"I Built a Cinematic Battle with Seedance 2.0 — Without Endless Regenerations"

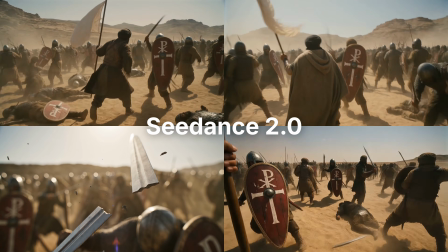[4:14]
If you subscribe through it, I may earn a commission at no additional cost to you. Magnific did not sponsor this video.
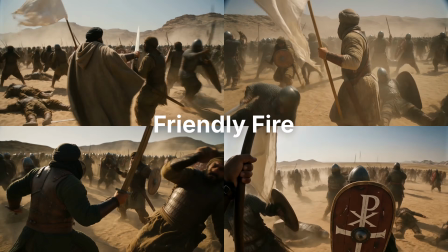[4:22]
One problem kept appearing across almost every combat generation, sometimes confused the two sides during combat.
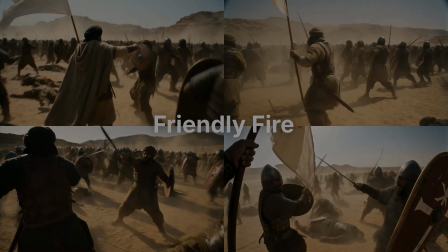[4:28]
Clearer prompts helped, but I still had to remove a few mistakes in editing. I didn't use Seedance for every shot.
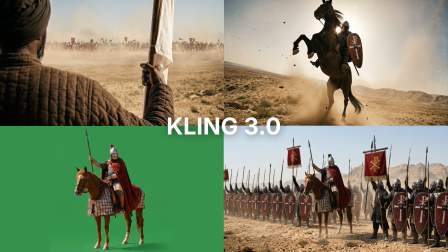[4:36]
For some of the simpler movements, where I didn't need complicated interactions between multiple characters, I used Kling 3.0.
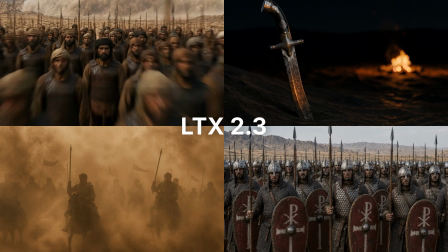[4:43]
Later, when I needed 6 additional shots and my Magnific subscription had already ended,
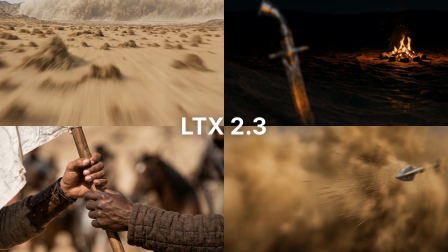[4:46]
I generated the images in Google Flow and animated them locally using LTX 2.3 inside ComfyUI.
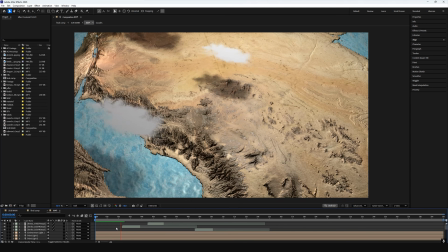[4:54]
For the journey from Medina to Muta, I built a custom 3D map using Blender, ComfyUI, and After Effects.
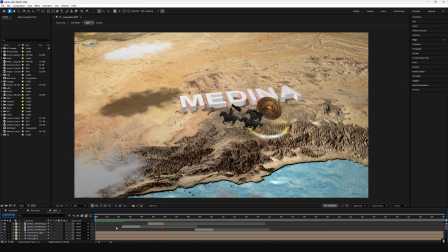[5:00]
It combines 3D terrain,
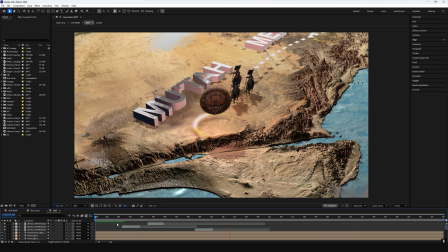[5:03]
custom location emblems, AI-generated mounted figures, and 2.5D atmospheric elements. The complete workflow deserves its own video, so I'll cover the full map process in a dedicated tutorial.
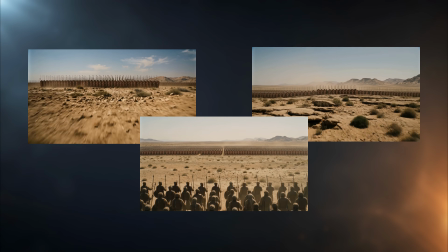[5:18]
For this shot, I generated several versions, but none of them gave me the huge Byzantine army covering the entire horizon.
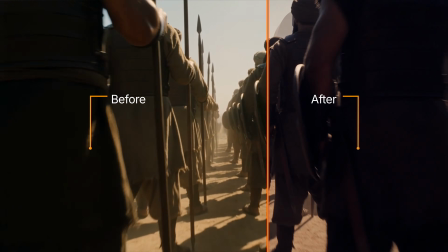[5:24]
I chose the version with the strongest camera movement and formations, then expanded the army inside After Effects.
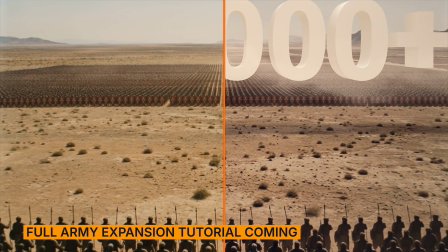[5:30]
I also tracked the camera, added the floating 100,000 plus number, and created a custom mask so it could pass behind the foreground soldiers and spears.
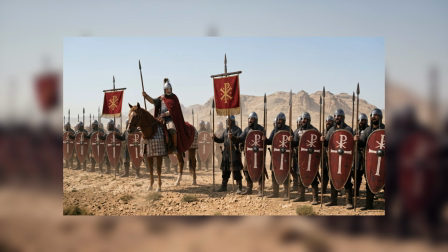[5:40]
For the Byzantine commander transition, I exported a frame from the original Kling footage and used Nano Banana 2 to isolate the commander and his horse.
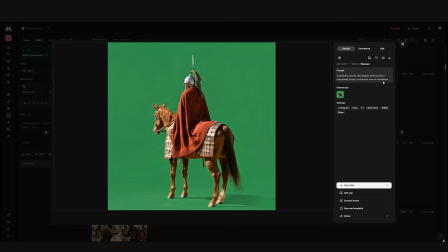[5:49]
I then used that isolated image to generate a smooth rotating shot.
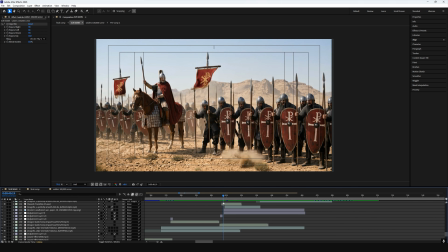[5:52]
Inside After Effects, I placed an aged piece of parchment between the blurred original battlefield footage and the rotating commander.
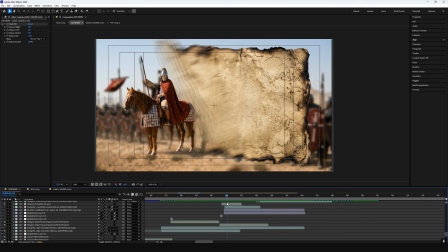[5:59]
A match cut connects the commander in the original footage to the isolated rotating version, while the information graphics appear over the parchment.
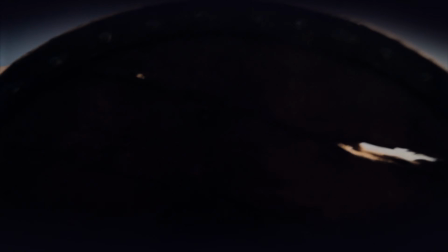[6:10]
For this scene, we are looking through the eyes of a Muslim warrior as Byzantine arrows fill the sky and descend toward the Muslim line.
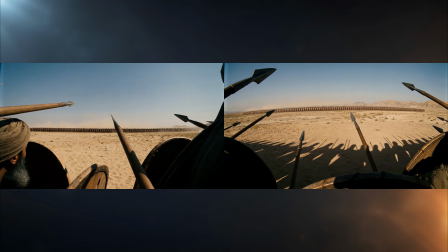[6:18]
I generated two versions of the shot.
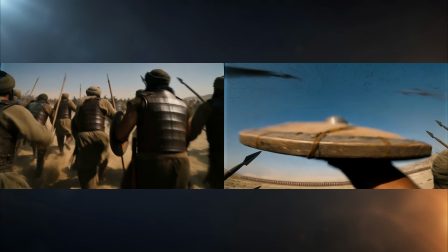[6:20]
The first version had the better beginning, with the arrows and shield movement, while the second had the stronger charge toward the Byzantine soldiers.
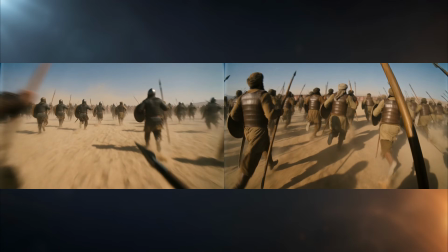[6:28]
So I combined the strongest section from each generation.
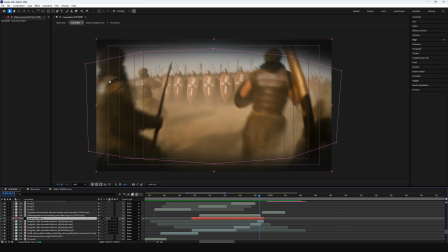[6:32]
To hide the cut, I placed a black solid above the footage and drew one rough mask in the middle of the frame, representing the area visible between the eyelids. I inverted the mask, feathered its edges, and animated the mask path so it closed and opened. The footage changes while the eye is completely closed, allowing the two different generations to connect naturally.
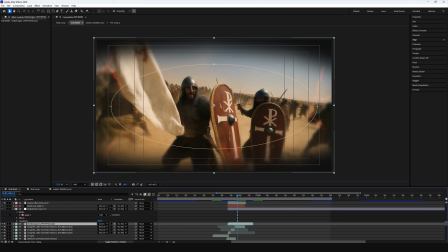[6:52]
I reused the same blink technique for Khalid's point of view shots. For those scenes, I also blurred the outer edges and added a subtle red vein overlay using screen blending mode. This made the scene feel more intense and exhausted, while also helping me hide a few unwanted moments from the generated footage.
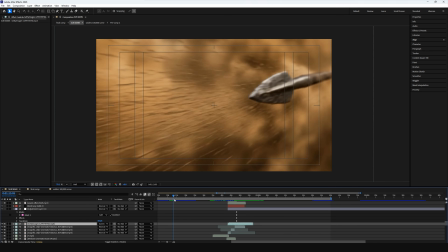[7:09]
For the commander's final moments, I didn't want to show blood or graphic violence.
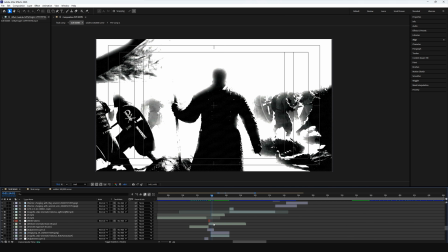[7:13]
I exported a frame from each scene and used Nano Banana 2 to transform it into a high-contrast black and white anime-style silhouette.
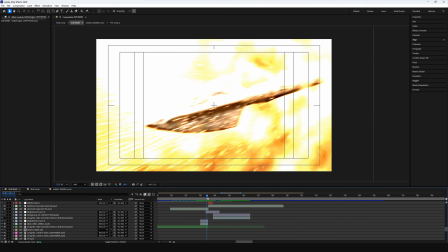[7:21]
These were static images, not generated videos. Inside After Effects, I placed the stylized image at the exact moment of impact.
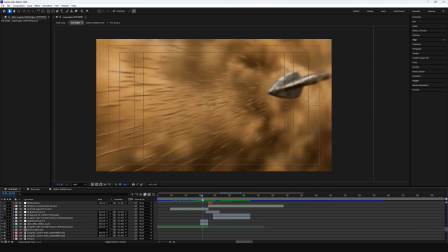[7:29]
I animated exposure on an adjustment layer and added a very brief white frame to create a strong flash between the original footage and the silhouette.
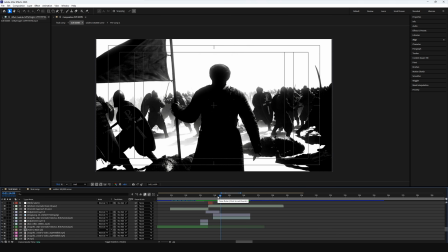[7:36]
I used the same general visual language for the commanders, but changed the timing and composition so the moments didn't feel completely repeated.
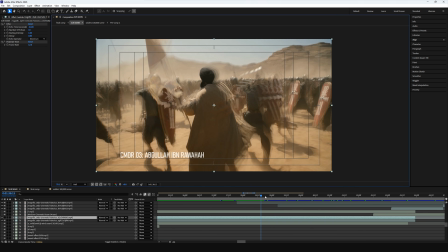[7:44]
For one of the commander shots, I used echo and posterized time instead, creating a rough, slow shutter effect and giving that scene a different visual treatment.
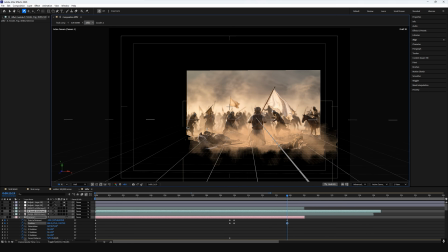[7:57]
For Ja'far's final moment, I chose to create a cinematic parallax shot to give the scene a different rhythm from the surrounding battle footage.
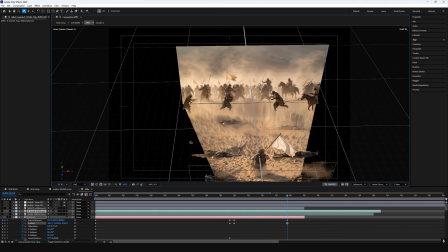[8:04]
I generated one still image, prepared it as separate depth layers, and animated the final scene inside After Effects.
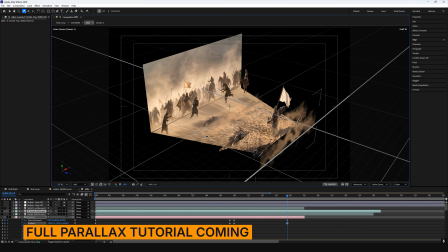[8:10]
This effect has a complete Photoshop and After Effects workflow behind it, so I'll cover the entire process in a dedicated tutorial.
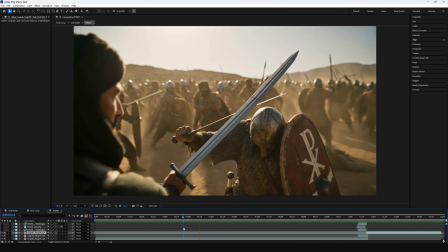[8:20]
The sword-breaking shot had one major problem.